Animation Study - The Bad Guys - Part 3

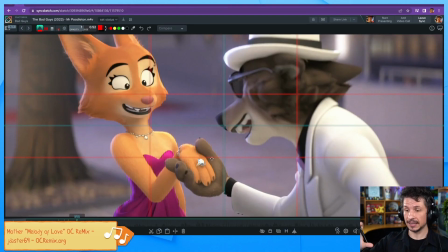[52:49]
So the animator is the one in charge of, for example, making sure the wolf character here goes far enough or back enough to hit these marks.
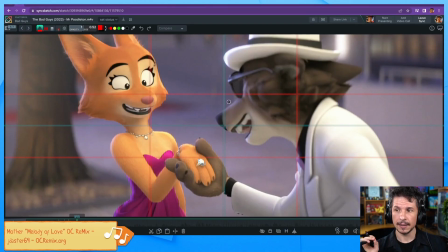[53:02]
And also keep in mind, like I was saying before, these marks and these thirds and whatnot, they're not super precise. You have to hit these exactly. They are guidelines because things move.
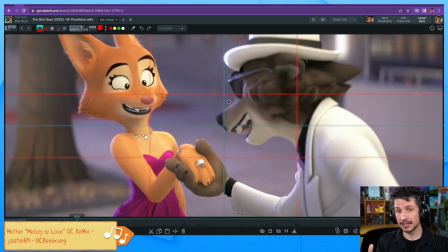[53:19]
But we can use these as a way of telling a story visually with our composition.
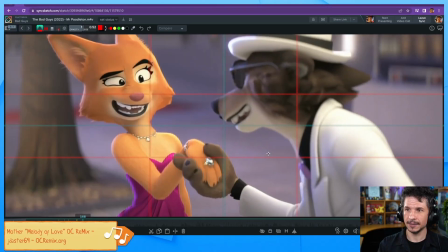[53:26]
So as the shot comes closer here, you can see her pull away even more away from him as he leans in.
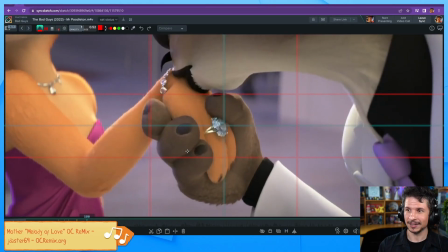[53:34]
And then this shot is just wonderful. Look what happens with the diamond. It goes right into the center of the frame so that we focus exactly on that as he pulls it down. This is a wonderful use of center framing. They want to make sure that you see this.
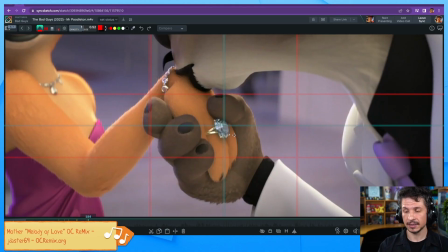[53:53]
If this doesn't happen, if we as the audience miss this, there's a lot of story elements later on that won't quite make sense. We won't understand what is the significance of this diamond, of this ring.
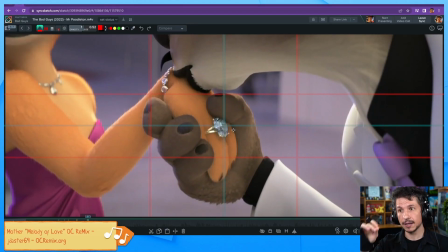[54:09]
But by focusing right here, we as the audience do not miss it. We're not focused over here.
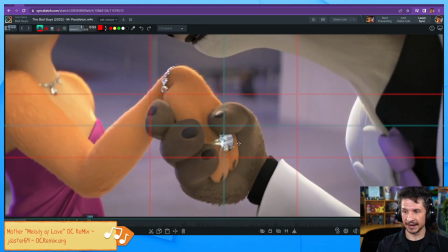[54:15]
We're focused entirely on that diamond because everything else is kind of far out from that.
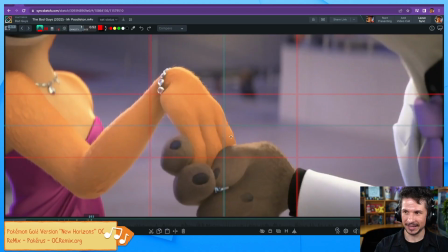[54:25]
Pulls away. Great motion on that. Look at that beautiful hand motion. Overlap on the hand as he lets go.
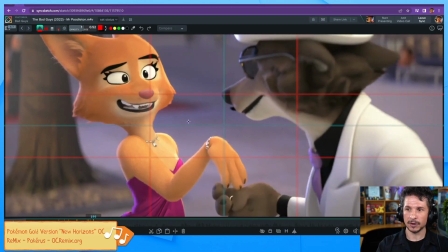[54:33]
Now, once we get here, we go back to the thirds. She's on a third, he's on a third.
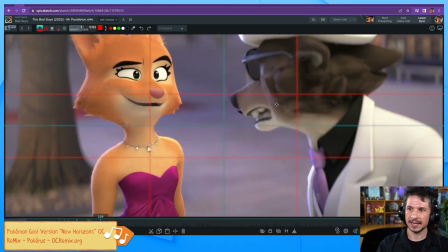[54:39]
And from there, he pulls away a little bit and we start going back to the typical screen right, screen left on the thirds. So if we
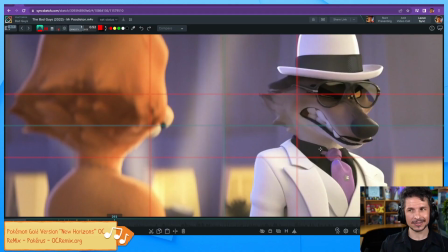[54:50]
play through this here. Now he's got the diamond. He's not as interested anymore as at being really close to her.
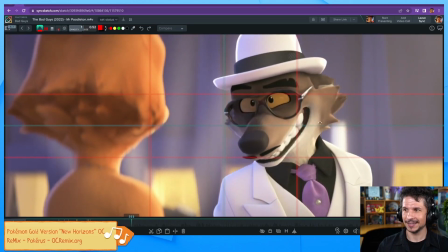[54:57]
And you can see he's kind of fallen back until he gets confident and he leans in. And again, using that center line, he doesn't cut into it now. Now they're having a conversation. And you can see he doesn't cut into it.
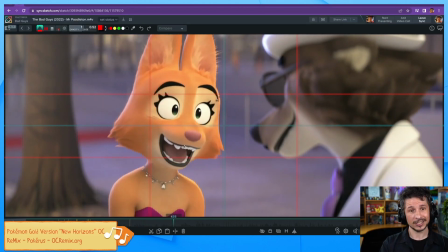[55:15]
Whereas she now, when she starts gaining the upper hand in the conversation, she has these things to say, she will lean in and once again reach that center line. So whoever is kind of taking control of the conversation will tend to lean in a little bit.
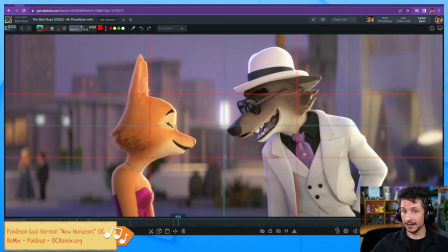[55:32]
And taking control of a conversation, it doesn't mean that they are like the leader and everything they say is the truth, but they're maybe more confident in the conversation. They're having fun being in the conversation versus, no, I'm not comfortable with this anymore, and they're further to the side.
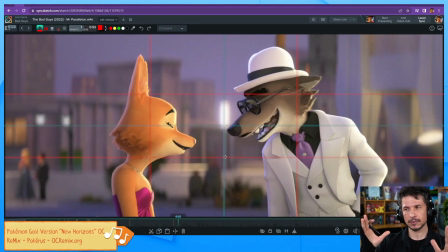[55:47]
By using these guides, they can show this back and forth a little bit more clearly. Right here, you can see that a little bit of closeness. They're starting to bond a little bit over this thing, and both of them are coming into the center frame a little bit more
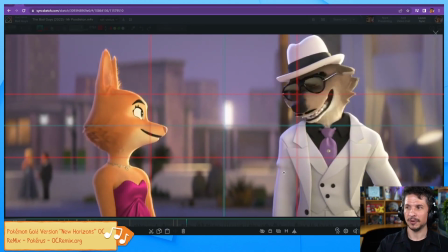[56:08]
before pulling away.
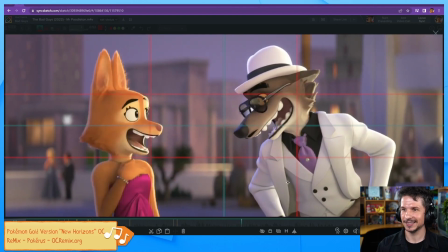[56:12]
And then as she laughs here, watch what happens with him.
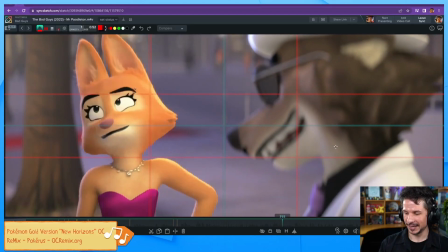[56:19]
He starts to back away right here.
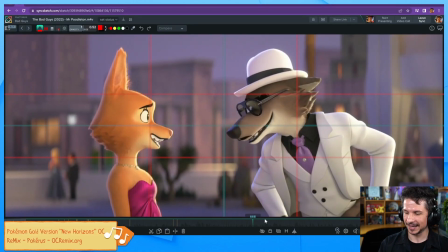[56:22]
He goes from leaning in, his nose right on that line, and then he backs away and he's kind of taking a step back,
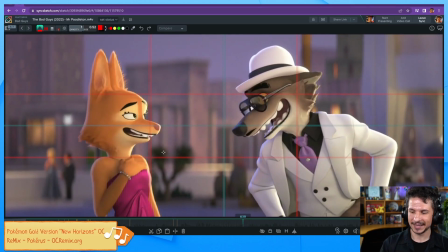[56:30]
whereas she goes from like way back here to a little bit more forward.
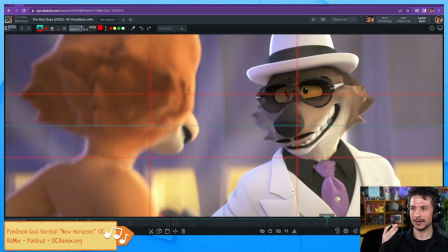[56:40]
I love this. I love her acting. But you can see how they're keeping them on that third and using that center line
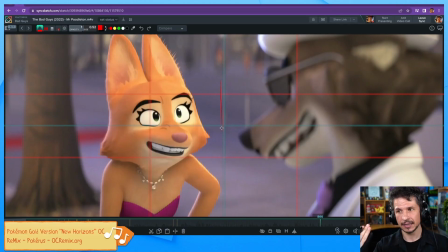[56:48]
as this kind of guide to keep the characters on their screens, but showing that back and forth.
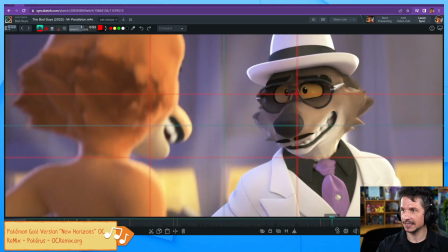[56:57]
Once again here, look at his eyes right there. There's the third, just slightly above the line. Nice focus right in there. And then we've got that line of action leading us in.
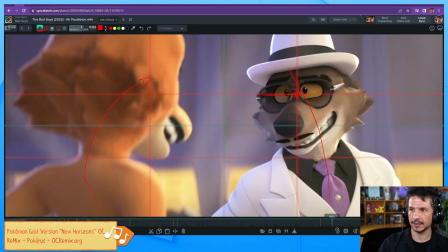[57:09]
Same with her line here. It kind of leans in this way. So it brings our eyes in towards each other right there.
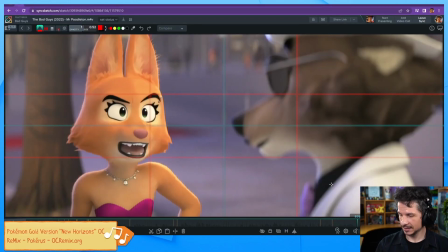[57:21]
As he comes back, let's see.
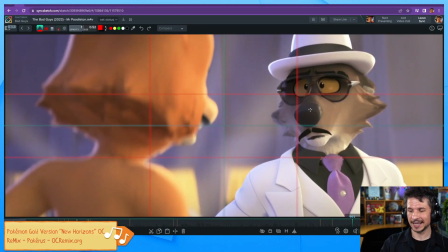[57:27]
We get that, and you can see she's taking the lead now. She's getting closer to the center. He's pulling away. He's now mostly in this outer third.
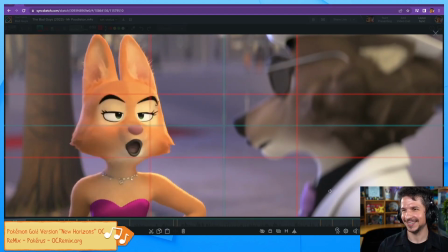[57:40]
I love her motions there.
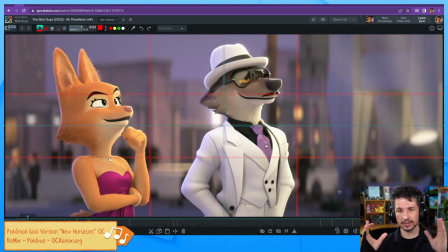[57:45]
So we can see that composition and how the characters balance each other out there. And it's not huge. It's not like they are using this to like hit specific points. And again, you have to hit exactly right there and there and there.
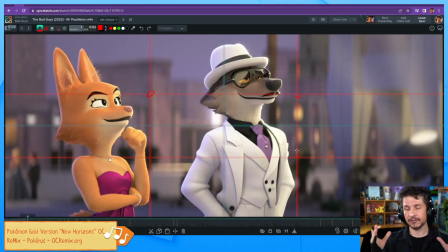[58:03]
But it's just kind of this generalization of that center and how they push in and out from there to help keep things alive. If you just have a character acting and they're just always on that third and they'll move and do stuff, but you're trying to stay on that third the whole time, it gets boring really quick.
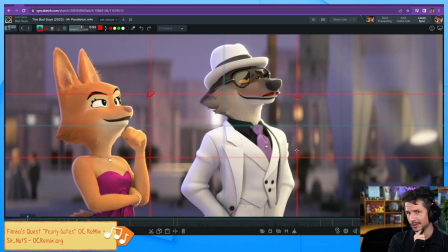[58:23]
But by having them lean in, pull away, lean back in afterwards, and use that to tell a story, that adds so much more. So let's actually just listen to this once again, but with the guides turned on,
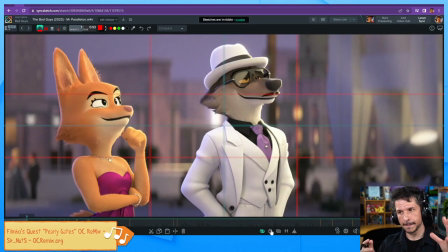[58:40]
and see how it helps to lead our eyes in the correct places. So let me unmute this here. Let me mute the music and let's hit play.
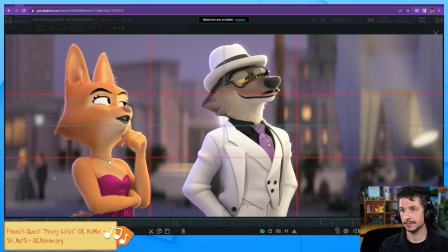[58:52] They say that art reveals more about the viewer than the artist. Mr. Poodleton.
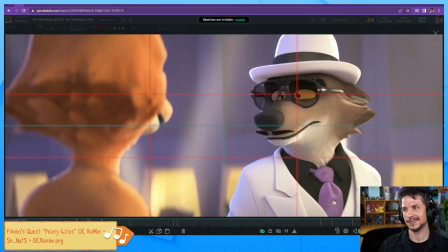[58:58] Oliver Poodleton. Okay. It's about time someone stood up to those I love this show. diabolical bad guys.
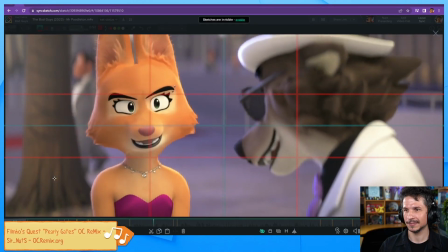[59:06] Though I've got to say, no one's succeeded yet. I don't think it'll be that hard.
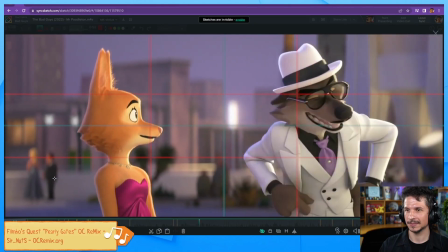[59:11] I have a feeling it'll be harder than you think. I'd say they're one epic job away from cementing their legacy.
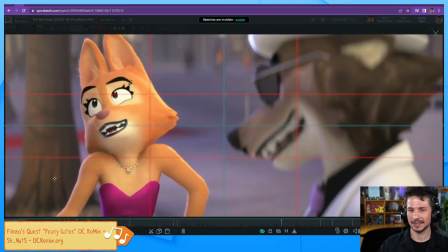[59:20] Mr. Poodleton, you're funny. I am? The only legacy there.
You can really see how they are using that upper third line to keep
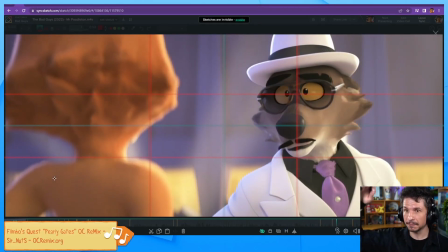[59:28]
the character's eyes in focus and not bouncing around up and It down. was a mess.
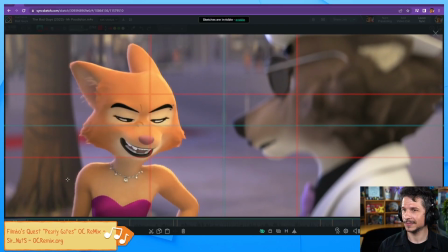[59:33] All the classic signs of a crew in decline. Next, they're gonna make it personal.
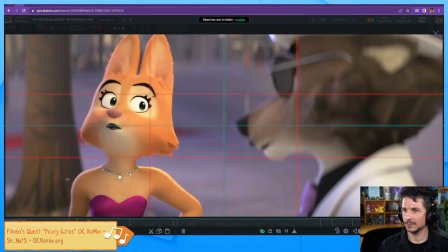[59:39] That's when you know they're toast.
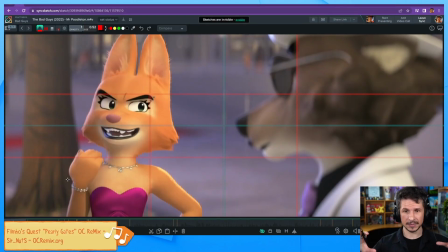[59:41]
So they are using a lot of different elements in here to make sure that the the character's focus is, or I should say the audience's focus is contained. So let's see, when they both look to the right, he is on the left of the third line.
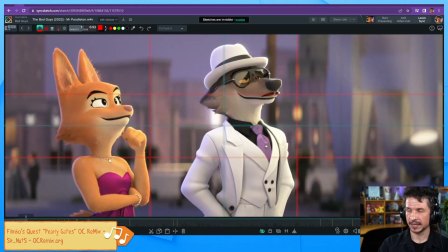[59:57]
Yeah. So like I was talking about here, here at the beginning, he is on the left because they're both looking in the same direction, but he is still screen right.
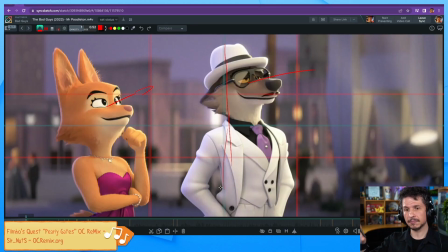[60:11]
So if we look at that center line, he's still screen right. So it still maintains their relationship, screen left versus screen right. But by keeping him here versus, let's say, having him over here, if he was over here kind of looking across, he would just be like nose pressed right against the edge of the screen.
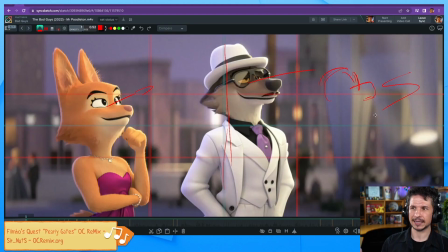[60:30]
It wouldn't be super appealing, and it would make it feel like they're not really looking at something. By keeping them kind of closer together, looking at something, it kind of makes it creates this sense of camaraderie, I guess you could say.
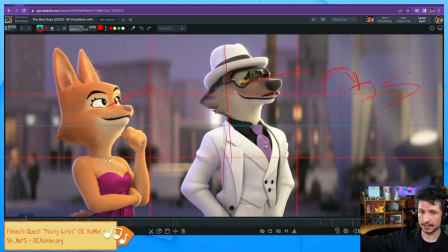[60:48]
They are both looking at the same thing and appreciating the same thing, versus just people in a crowd looking in a general direction.